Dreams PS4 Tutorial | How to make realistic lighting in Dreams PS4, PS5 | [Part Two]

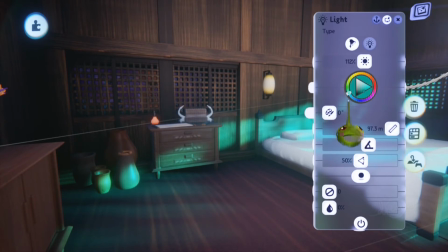740s
You can also do this, or maybe a little bit slider to the blue.
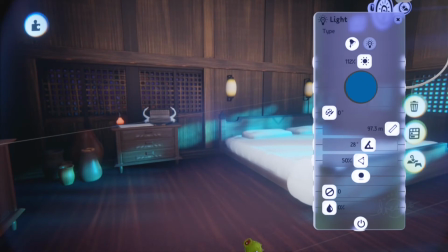744s
It really depends on like yeah, it really depends on technique. There's not really like saying like you should use blue or green only.
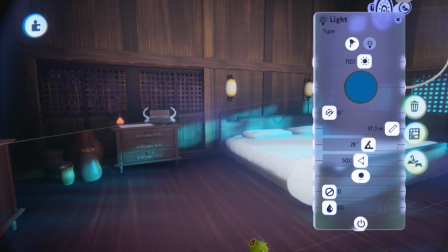757s
That is like finding the best like looking nighttime-ish situation for yourself. So yeah, I used more of like blue, but you can also I can also change that to
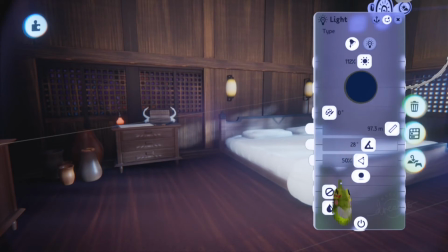776s
I don't know, maybe to a little bit darker, even though this doesn't really look like nighttime anymore.
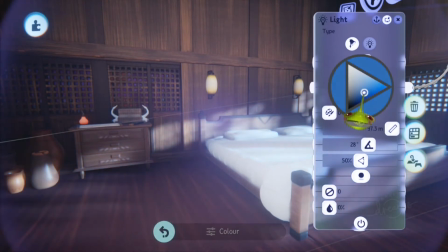783s
So yeah, the reason why I use blue is because of
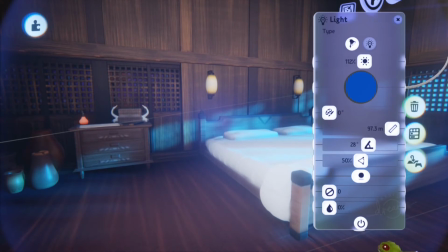788s
this is the only way for me to show the viewer it's nighttime.
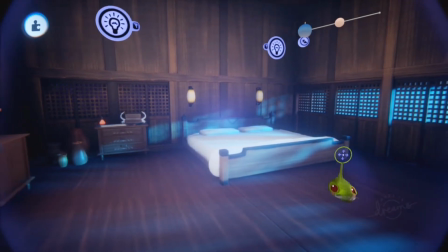795s
Um, so very importantly, but we are not done, of course.
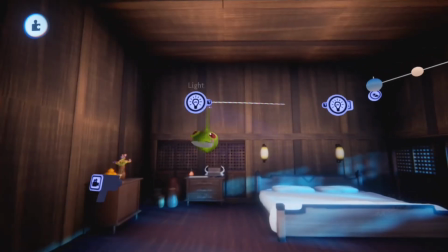799s
We also have our diffuse lights.
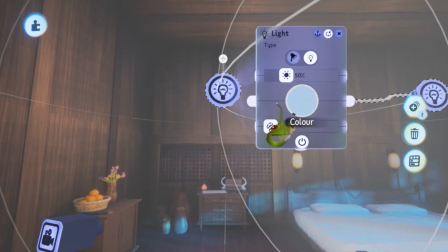804s
Now, the diffuse lights, I don't use like the default, but I'm also slightly using blue.
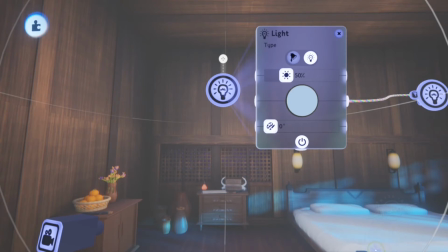810s
Not too much. I'm using light bluish.
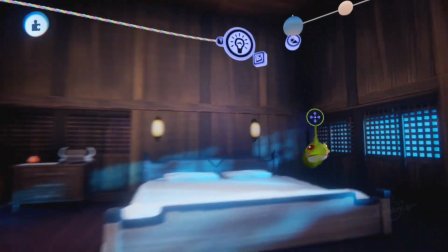814s
So, because like it still bounce, like light comes from the moonlight basically.
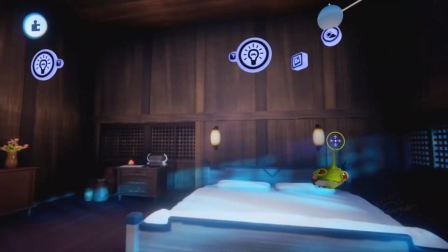822s
So the moonlight comes through the window
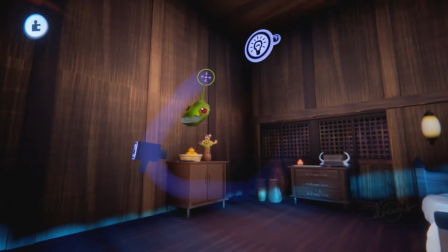826s
and it bounces a little bit softly on the rest of the area.
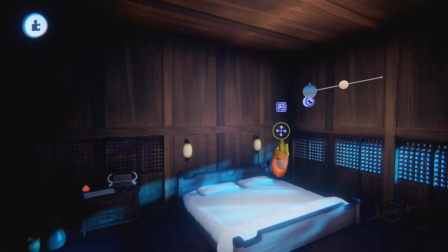832s
So if I remove this, you can see that becomes very dark.
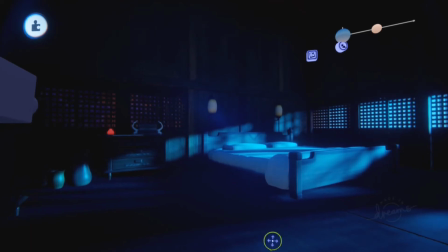837s
I could use something like this as well to give a little bit more darker feeling. Like this is like an actually like nighttime feeling. The reason why I've used the diffuse lights is because I want to. I wish I can show you. Like if I'm not using diffuse light, it will look something like this, right?
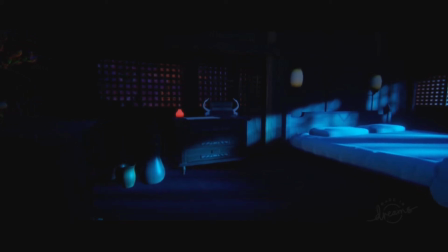859s
And I would still could go for that. I mean, I don't hate it.
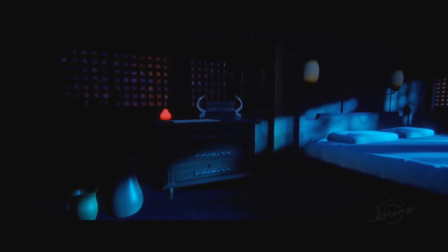863s
I actually like it as well. But I really want that my focus point was the Carabinier,
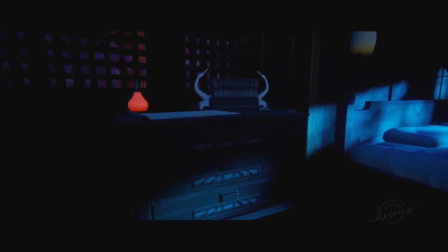872s
like the I hope I say that right, but like the closet thing. So, and for me personally,
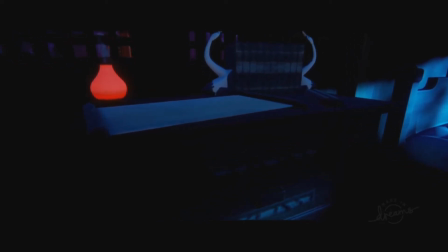880s
that whole focus point goes away with this because there's not really
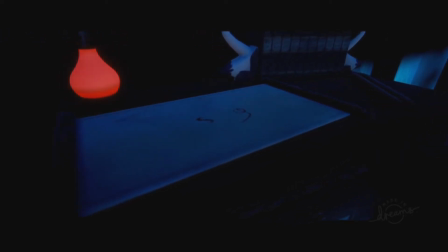886s
lightning bounce on this object, and also like this writing is very dark. You don't really see the scrolls lying anymore. Is this more realistic?
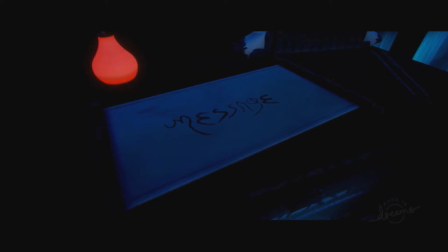900s
This is a little bit more to the realistic side than actually like a practical thing. So the reason why I've used
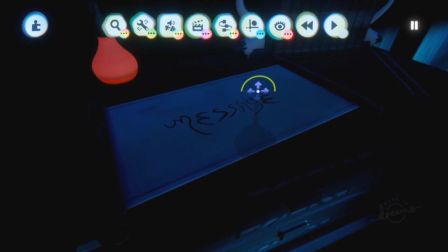910s
like diffuse light in the surroundings is more for practical reasons than instead of like real life reasons. And also to give the person a specific focus point to keep the person interesting or for what is happening,
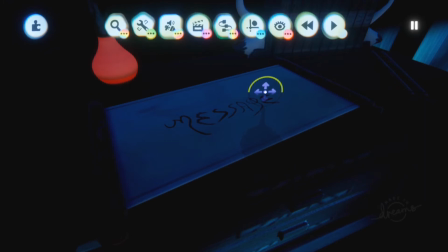928s
since the camera is only in one position, and but he's only zooming in. There's nothing else going on in the whole scene. He's only slowly, the camera's only slowly zooming in. So to keep someone like triggered or very like intrigued, like okay, what's happening?
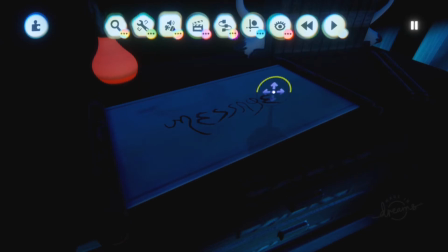946s
What are we going? And to do that, I need to have all the light going in this area.
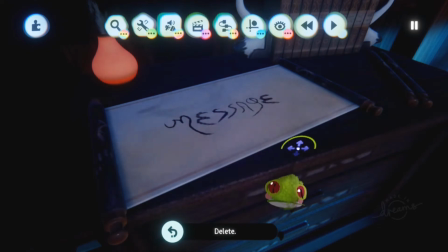953s
So that's why I have used the fuse light.
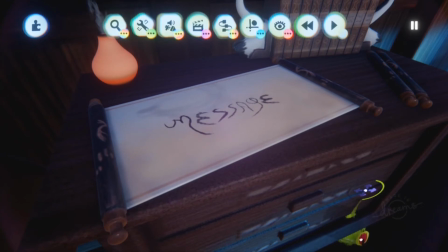960s
And we're still having the feeling it's still in the nighttime. Maybe I could use the diffuse light a little bit slightly darker still. I could have go for that approach. But I think that the amount of like um
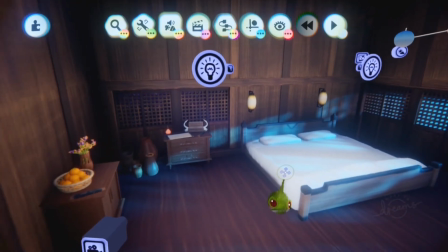975s
of the whole area, I think for me in this case is the best I could do.
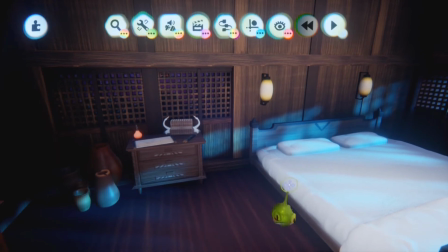981s
Um Probably there's like tastes is something that is different from everyone.